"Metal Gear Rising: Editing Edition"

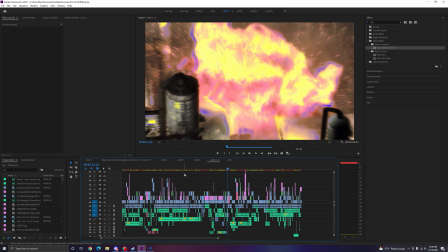Being an editor like this, who has to do like all these wild things, I don't necessarily have to do them, but it's fun, right?
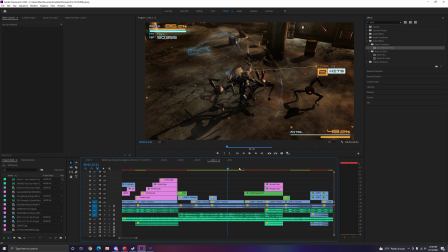Is just about like streamlining this process.
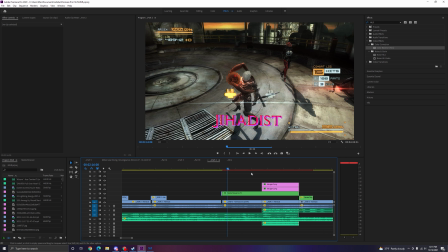You don't have to be good and deliberate. Like, people get this idea that every time I change settings like this, it's so deliberate, and it is compared to other people, but sometimes I will just look at this and go,
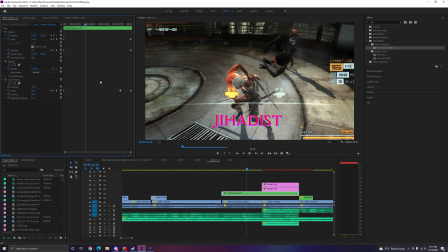the text doesn't, the text looks kind of weak here. Throw on a color emboss and just make it like more embossed and just turn up the color emboss over time.
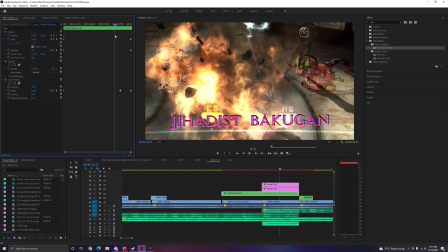Now it looks like this, and it's actually better because it looks more tweaked. It gives it a corrupted look. I do this a lot of images. I invert colors a lot of the time because of this. Same thing, same principle.
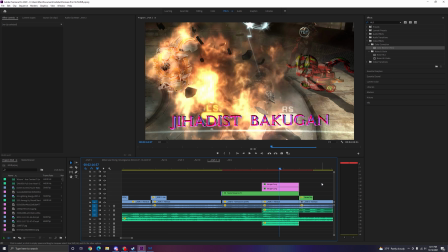I didn't think too much about that. And it's hard to get to the point where you're like not thinking about it all the time.
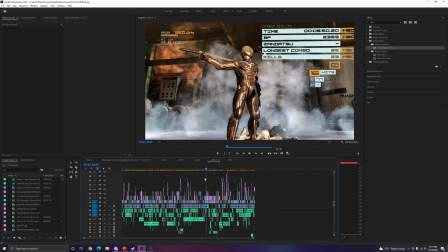Now that I zoom out, it looks like a lot of work, right? And it is. It's 45 seconds for over 8 hours of work every day. You better hope it is, right? But what I'm most impressed with, I think, this video is my sound editing.
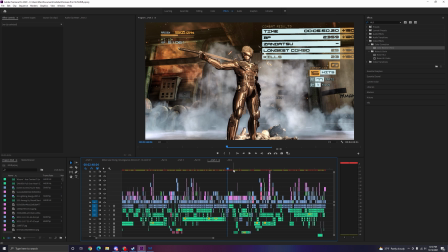My sound editing in this video is fucking superb compared to what I'm normally like, and I think I'm only going to get better at it. I have a sort of small inventory of sounds that I often use whenever I feel like it, and I don't think about it too much because thinking about what sound you're going to use too much wastes time.
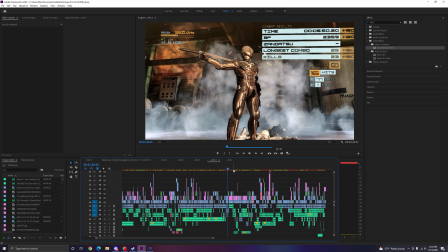So very often I'll just use big boom sound effects, meme sound effects, stuff like that. It makes the process easier.
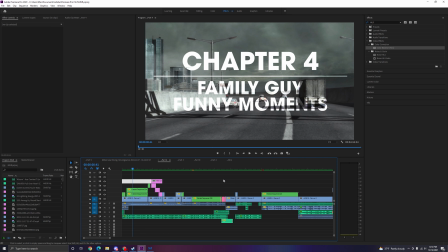But for instance, in part 4, there's a lot of work like dedicated to getting this to work.
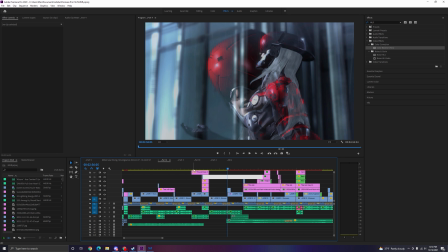So like every single time that there is a lightning strike, I insert a lightning strike sound effect.
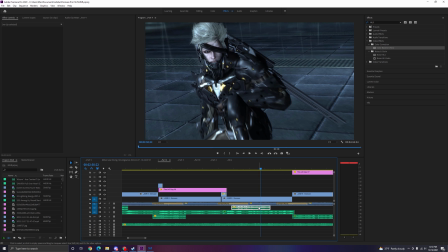So right here, Your idea of freedom isn't. let's just remove that.
Your idea of freedom isn't slavery.
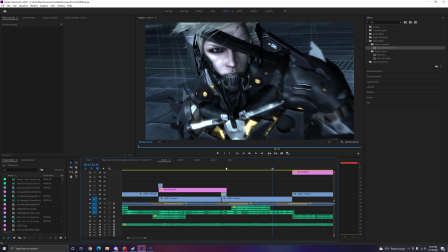It feels wrong not to have a thunder sound effect there. And it's just trial and error. And right below this is, of course, the rain sound effect, stuff like that. Very basic,
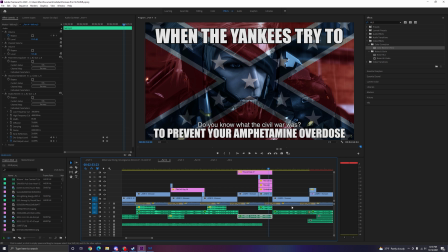but having stuff like having the Anthem of the South play when the banner appears,
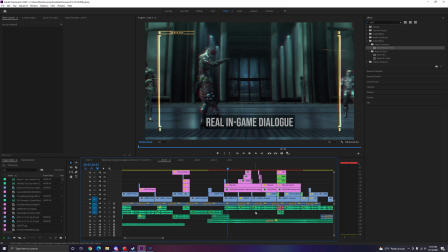having all this stuff, changing the music to be more ominous when he's doing this.
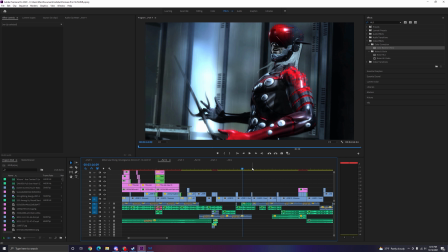These are all fairly deliberate steps, honestly, compared to my visual editing. My sound editing has a lot more thinking involved, especially like what sounds are good, and you'll very often have to tweak the sounds to be to your liking.
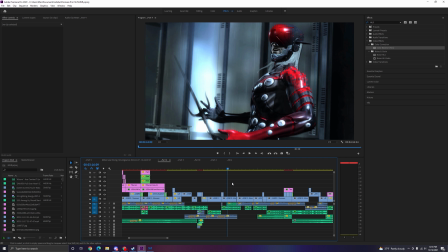I have a lot of respect for people who make sound libraries and stuff like that, or for movies especially, because they have to be so creative. They have to change a lot of basic sound effects to sound kind of different and interesting, and it's very, very difficult.
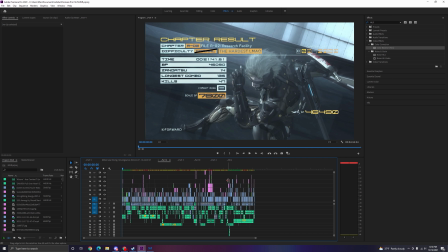And real quick, like before I forget, if you'd like to screenshot, if you'd like to get an idea of what the editing timeline really looks like when it's all put together and unified and stuff like that, we're just going to go over what it looks like for every single part.
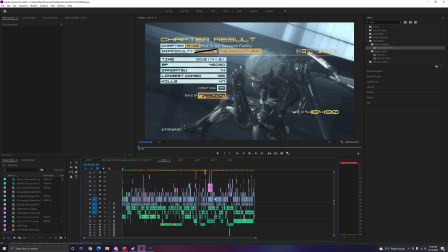I'll just show you real quick so you can get a grasp about how approximately complicated this project was, which is quite a bit.
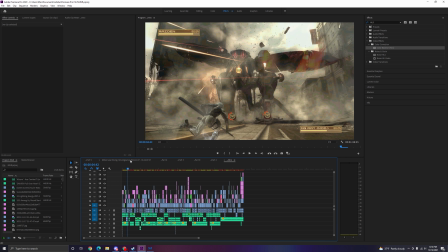This is the intro. And next comes this part here.
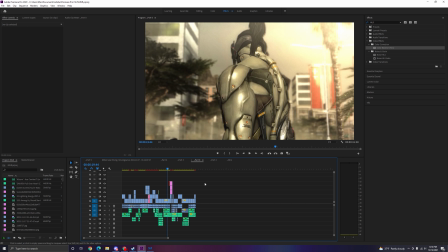Then comes part 0, which is the first thing I edited. It's very short, and it's not that complicated, except for color. It's very complicated for that. After part 0, we get to part 2, which you've just seen.
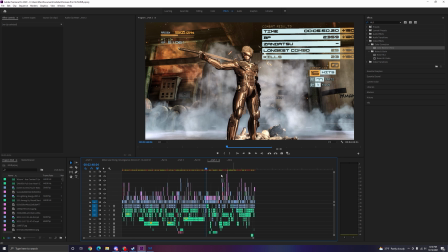Quite complicated, this one. Very long. Then we move on to part 3.
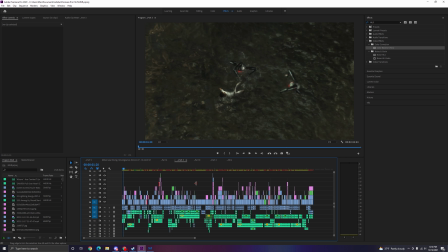Part 3, I scope it down a little bit. It's less crazy. It's less long.
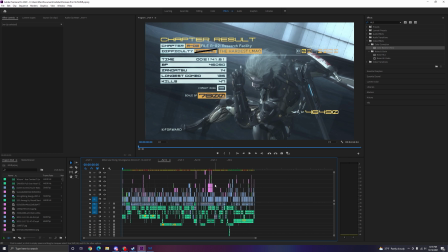Because I think that I was getting a little fatigued. Part 4, we step it up significantly because this is the home stretch, basically.